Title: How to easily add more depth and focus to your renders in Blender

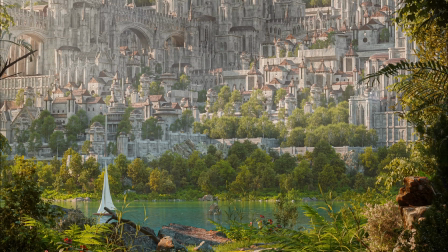In a lot of my renders, you'll probably notice I have a dark foreground that leads into a very bright environment.
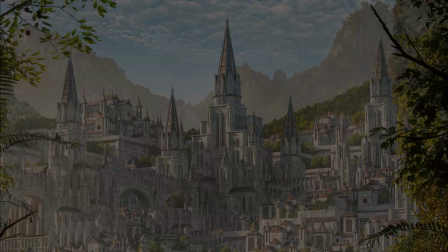In this video, I wanted to talk about how I achieve this look in my environments to create more depth and focus to my renders.
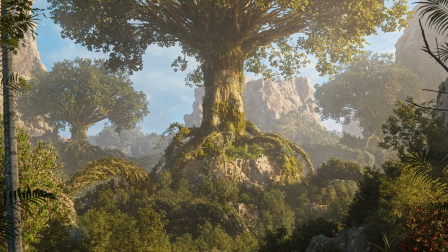This is a very quick and easy method, and I use this all the time in my work,
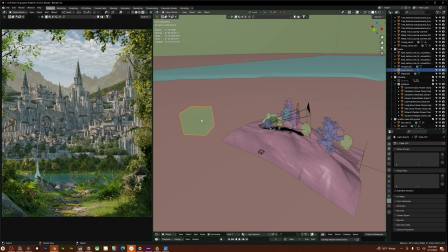and I feel like it looks great. So the basic idea is you take a cube with the front face deleted and you surround the foreground and the camera. This will block all ambient light from behind the camera as well as let you absorb a lot of light as well. This will give you a lot of control over exactly how dark the foreground is without having to actually add a whole forest behind your camera.
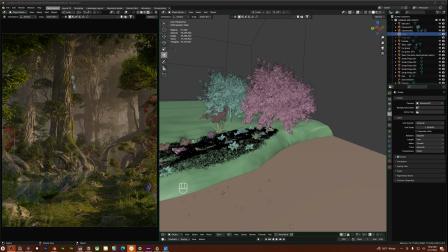So I'll show you exactly how this works. Alright, so here's a project I finished last night with the light absorption cube removed.
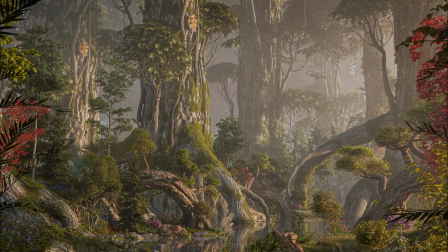Here's actually the final version of the render right here. I actually made this entirely using assets included in my new course, but more on that later.
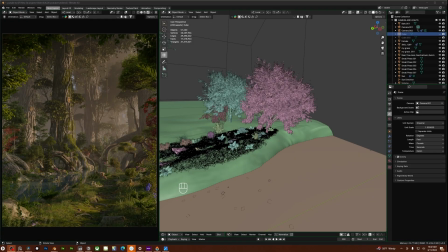As you can see, at the moment the foreground is pretty light and kind of lacks a lot of depth and focus that the final version has.
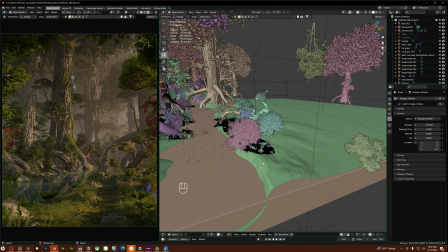So I'm going to start by adding in a cube.
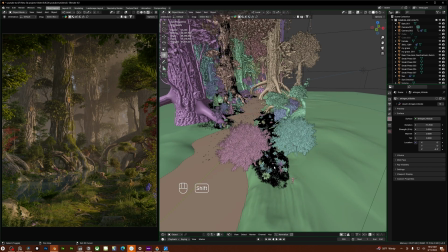So I'm going to make sure my 3D cursor is in the foreground, so I'm going to do shift right click and just click right here so my 3D cursor is where I want it to be in the foreground.
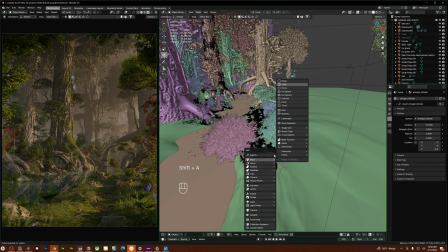I'm going to do shift A, mesh, add in a cube, and essentially I just want to scale up this cube to contain the foreground and the camera.
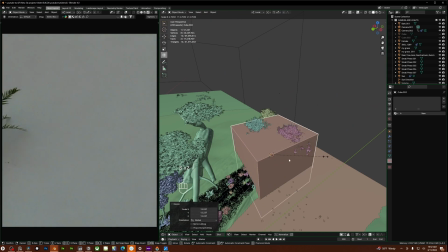So I'm just going to click S and scale this up. Okay, and I'm just going to move that up just a little bit as well.
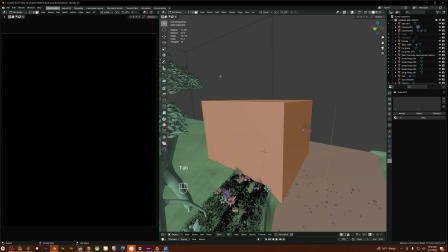So I want to go into edit mode, so I'm going to click tab to go into edit mode. I'm going to make sure I'm in face selection, and I'm just going to select this front face right here. So I'm going to click X to delete this face, and now I'll be able to see outside of this cube.
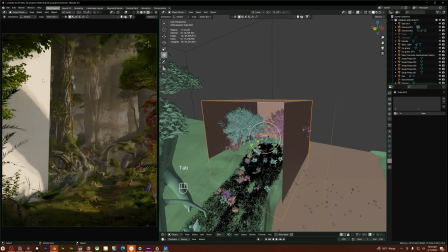I'm going to click tab to make sure I'm back in object mode, and I basically just want to rotate this cube so that I don't actually see it in the camera view.
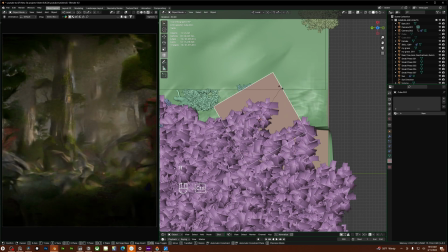So I'm going to go into top-down view and just kind of rotate this until it's about the same angle of the camera. And now you're already starting to see this cube is starting to take effect.
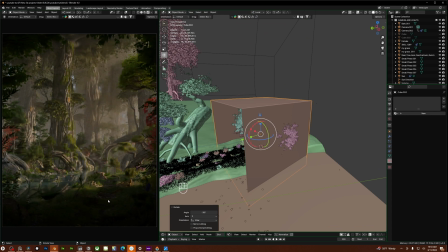So basically now it's starting to look like you're walking out of a deep forest into a bright new environment. It's just that this effect is kind of too strong for at least my liking. Generally, how I determine the positioning of this cube is I don't want to actually see the hard cut, you know, shadows from the cube itself.
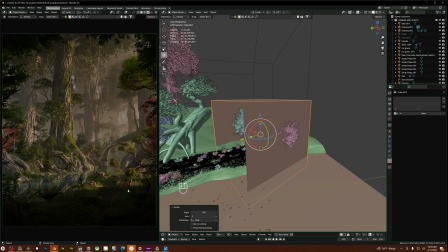As you can see right here, you can see the shadow that the cube is creating.
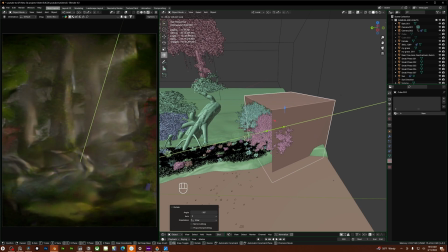I generally want to pull this back until about, let's see, somewhere around here. So like, you're not actually seeing any shadow from the cube itself, but you're still getting that blocked light in that darkened foreground from the light absorption.
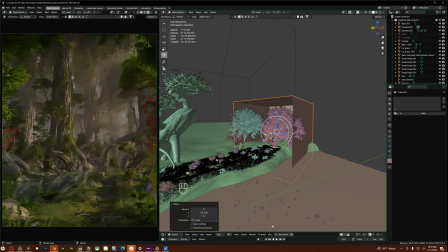So as you can see, without it, and then with it, so you don't actually see any of those new shadows from the cube.
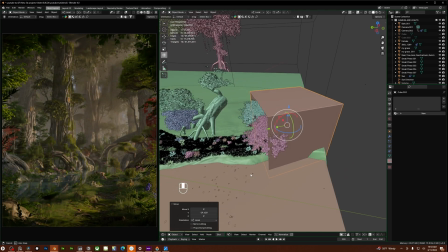It's just darkening the foreground a bit. So I also have this on local.
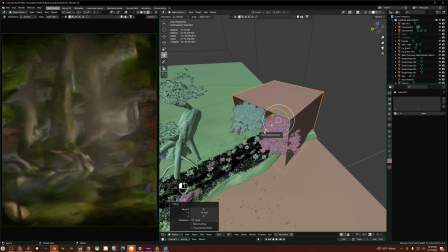So if you change it from global to local, you can move it exactly the same direction this object is facing.
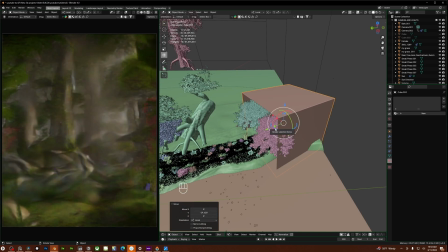So that's how I'm moving it back and forth this way. And this is basically all up to preference. How I place this kind of determines on the scene and kind of just what looks best. Sometimes I want a very dark foreground. Sometimes I want a somewhat dark foreground.
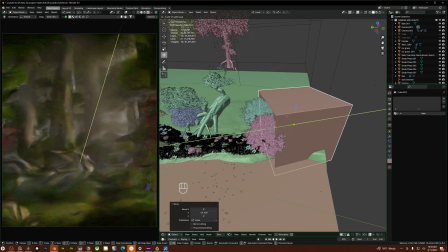So basically if I want it to be a little bit brighter, I'll just kind of pull this back a little bit and just kind of get rid of some of those kind of darker shadows. And you can see it's still a little bit darker, but it's not quite as strong of an effect.
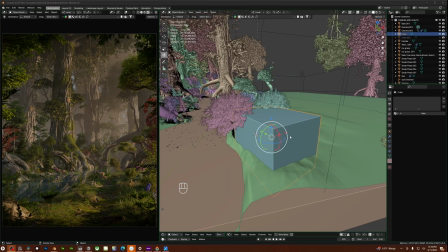So one quick tip for convenience is set this cube to be displayed as bounds,
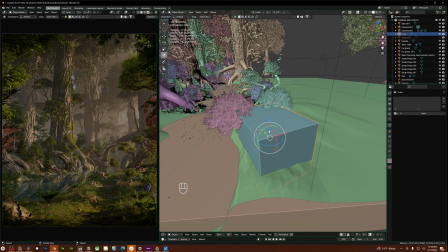because as you can see right here, there's a cube just kind of blocking the view of the foreground. So if you want to actually like add detail to the foreground,
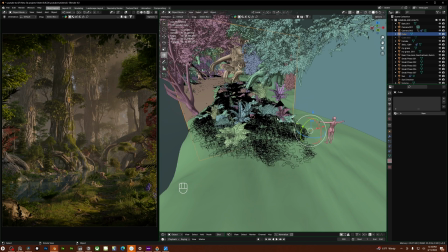you're going to have to kind of, you know, come inside of here and work within this box. So to do this, you can just click the cube.
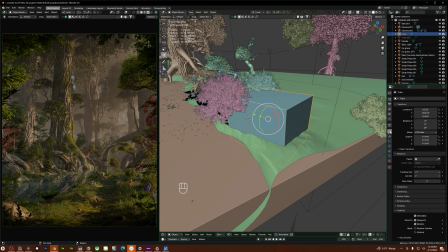So select the cube, go to object properties and scroll down to viewport display. Set display as from textured to bounds. And the effect will still show in cycles, but in the viewport, it's just going to show up as a wireframe cube.
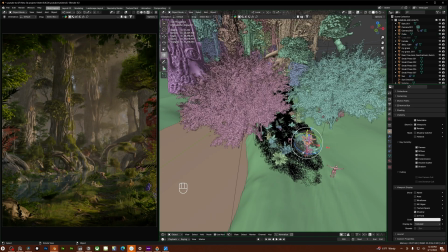So now you can actually, you know, select objects, you can move objects and work within the foreground without having to go with inside of this box to see everything.
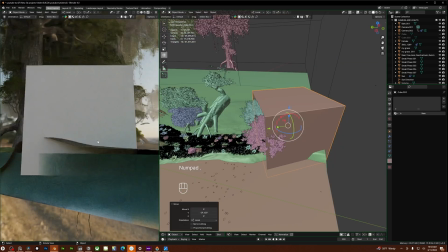So let me go out here as well. So let me take a look at this cube.
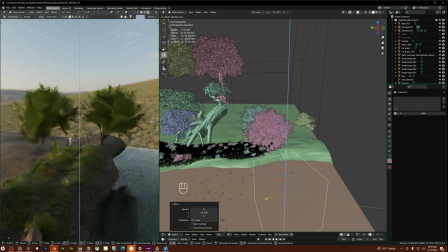So as you can see with the cube and then without the cube, there is a huge difference in the amount of light from behind the camera.
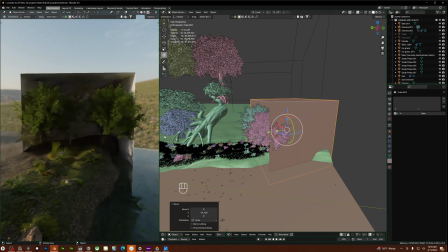And there's a few other things you can do too. So if you go in here into the material properties, you can click new, and darker materials absorb more light than light materials. So if your foreground's still a bit too bright, you can click base color and darken the material.